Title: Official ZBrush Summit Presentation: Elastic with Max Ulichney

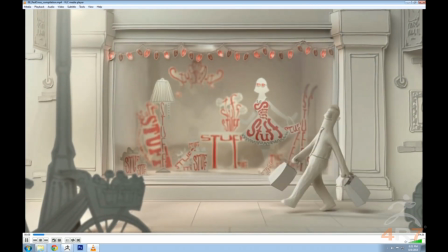Start making lists. Start shopping for stuff. Bring the stuff home.
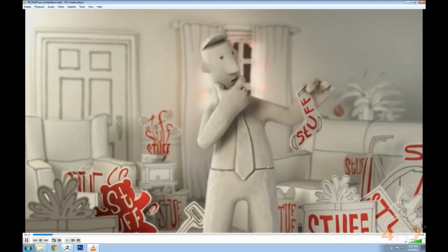Wrap the stuff. Wonder if it's the right stuff. Get insecure about the stuff.
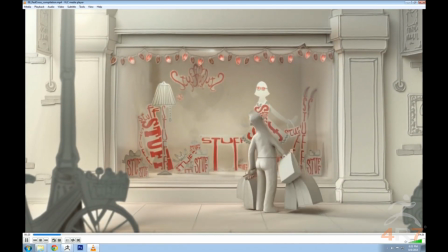Shop for more stuff. Put stuff in boxes. Put stuff in closets.
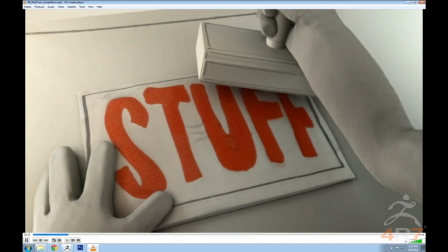Put stuff in drawers. Ship stuff. Mail stuff. Give stuff.
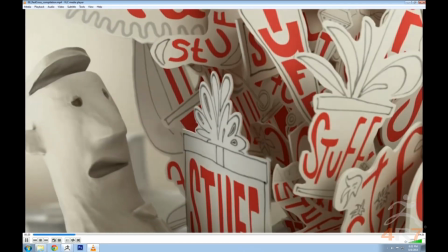Get stuff. Is it the stuff we want?
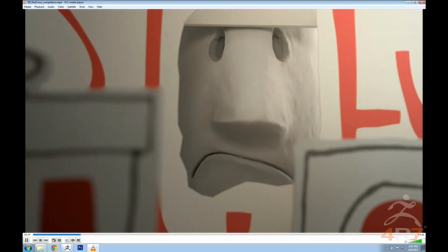Is it the stuff we need? Is it the stuff that matters?
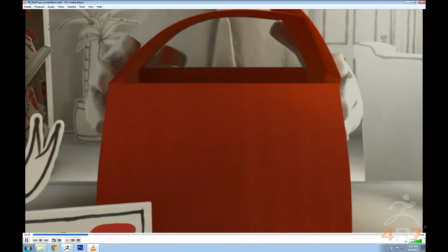This year, let's take a break from all this stuff and give something that means something.
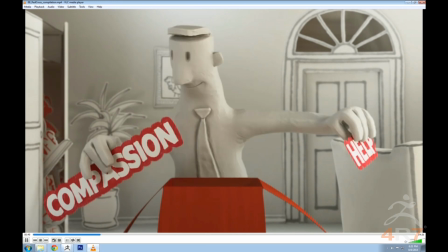Give the gift of hope, help, and compassion to someone who needs it most, whoever they are.
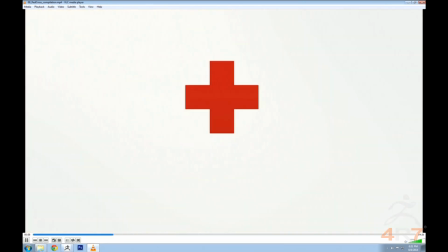redcross.org and make a donation in the name of the people on your list this year.
Yeah, Ted Danson, yeah. So this was the sculpting of the character.
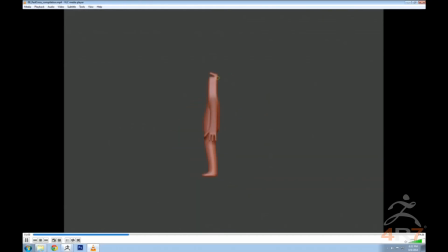I actually did this in one day on vacation. I was, and it was a good thing it was only one day because I didn't want it to come back. I did the concept art of the character, and I think we were awarded the job while I was off in between projects.
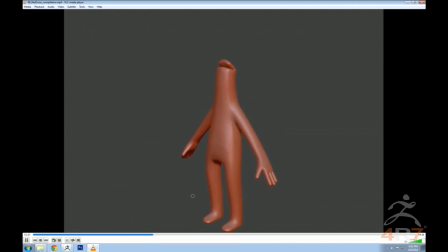And we heard we got it, and it was like, time to go. So I sat down at home for a day and knocked this guy out. And I started with a base mesh because I knew that I wasn't going to end up doing the topology since I was handing that off to people at work.
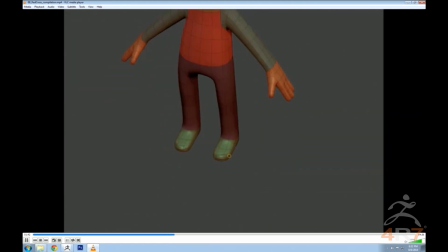So I at least didn't screw them too hard, and I gave them a base mesh that had some place to start anyway.
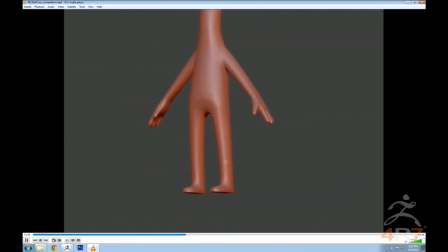And it helped, you know, like in the case of a simple character like this, I like to start with a really, really simple like box modeled thing because he is kind of boxy, a little bit simple.
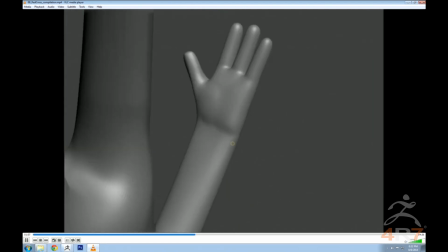So it helped me sort of have a place to start and have some planning and have some good topology so I could do
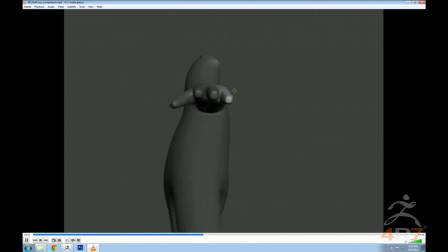polygroups and you know, be able to select down arms and things like that without spirals and silly things. So in this case, it was really nice. Also, let's play a little bit. I was really happy with the hands we got on him. He had to unwrap gifts right in camera.
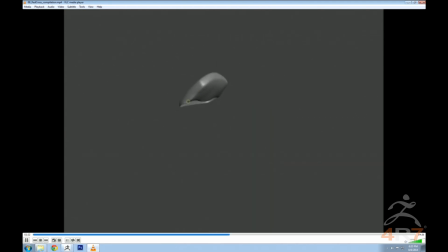So he had to have these really specific hands that were really friendly, but kind of still big and blocky,
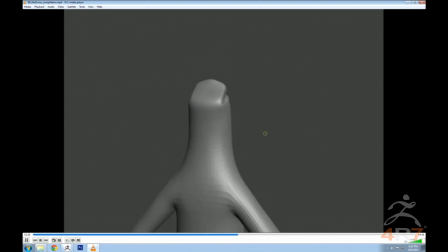not unlike Gumby sort of character, you know, soft and flat,
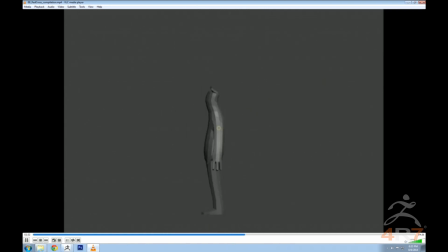but he still wanted to have a lot of character and not look out of character for such a simple character.
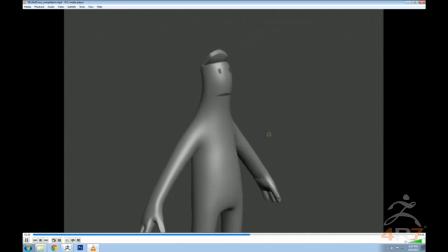You know, you didn't want to like anatomical hands.
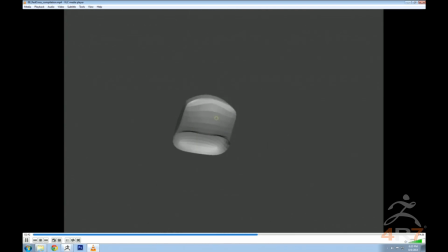So everything was kind of bendy and flexy, and it was interesting to work in hard edges to a round character, and I think it worked out pretty nicely.
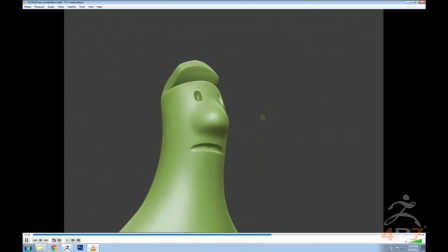His hair is something I really enjoyed, just from an abstract sort of character design point of view.
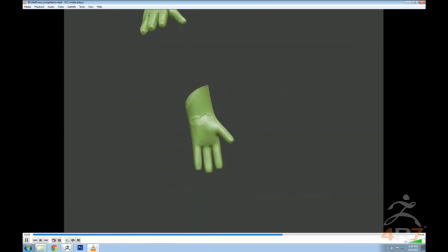It was a nice feature to give him something, because he's basically naked with a belt line and a tie, so he needed something, you know. But yeah, like I said, I was really happy with the way like the hand sculpting came out. It's one of I think they're still my favorite CG hands we've done as a studio.
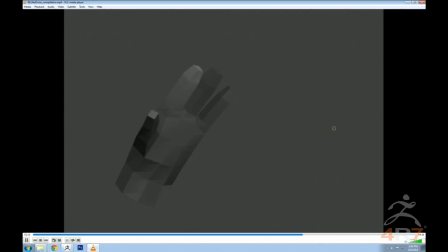They just turned out so beautifully. They were rigged so nicely by Adam Carter.
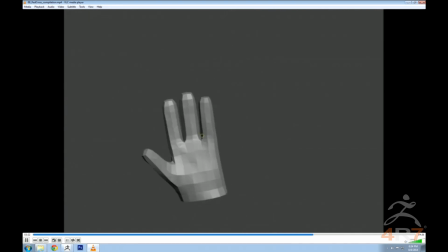I love bendy arms. Also, I can't get enough of bendy arms, and so I try to put them in every design I do, and they only stick a few times.
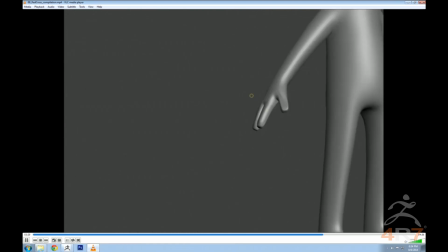But in this case, it really made sense to get that clay aesthetic, you know, and try to make sure he felt loose and tactile.
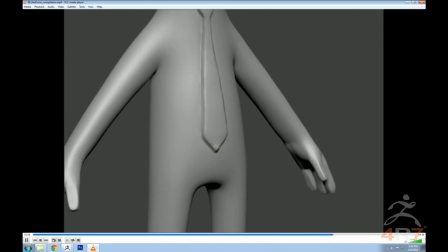So you can start to see I'm going to be getting into the clay a technique any second.
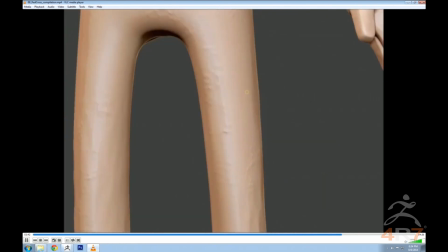There you go. So I just threw a bunch of alphas, like kind of without caring about where they went, because I just kind of wanted to give myself a problem to solve, sort of.
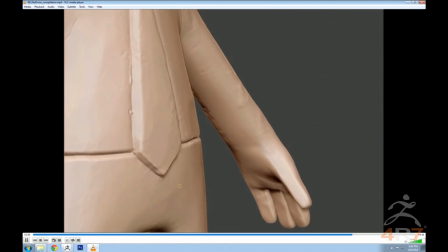I wasn't trying to get it all in one go, but I wanted to sort of like give myself artifacts to fix,
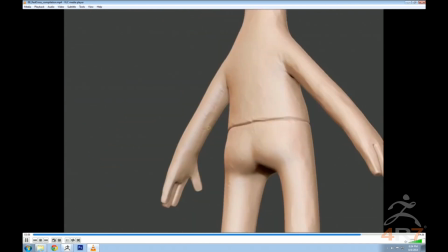as if you were making a character and you had a loose piece of clay and you were honing.
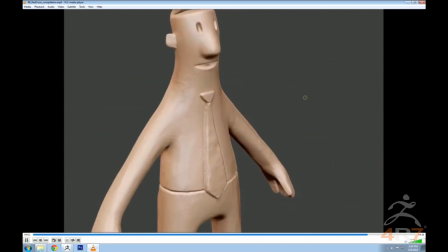So I ended up using the flatten brush a lot and the actual clay brush, because I love that clay brush.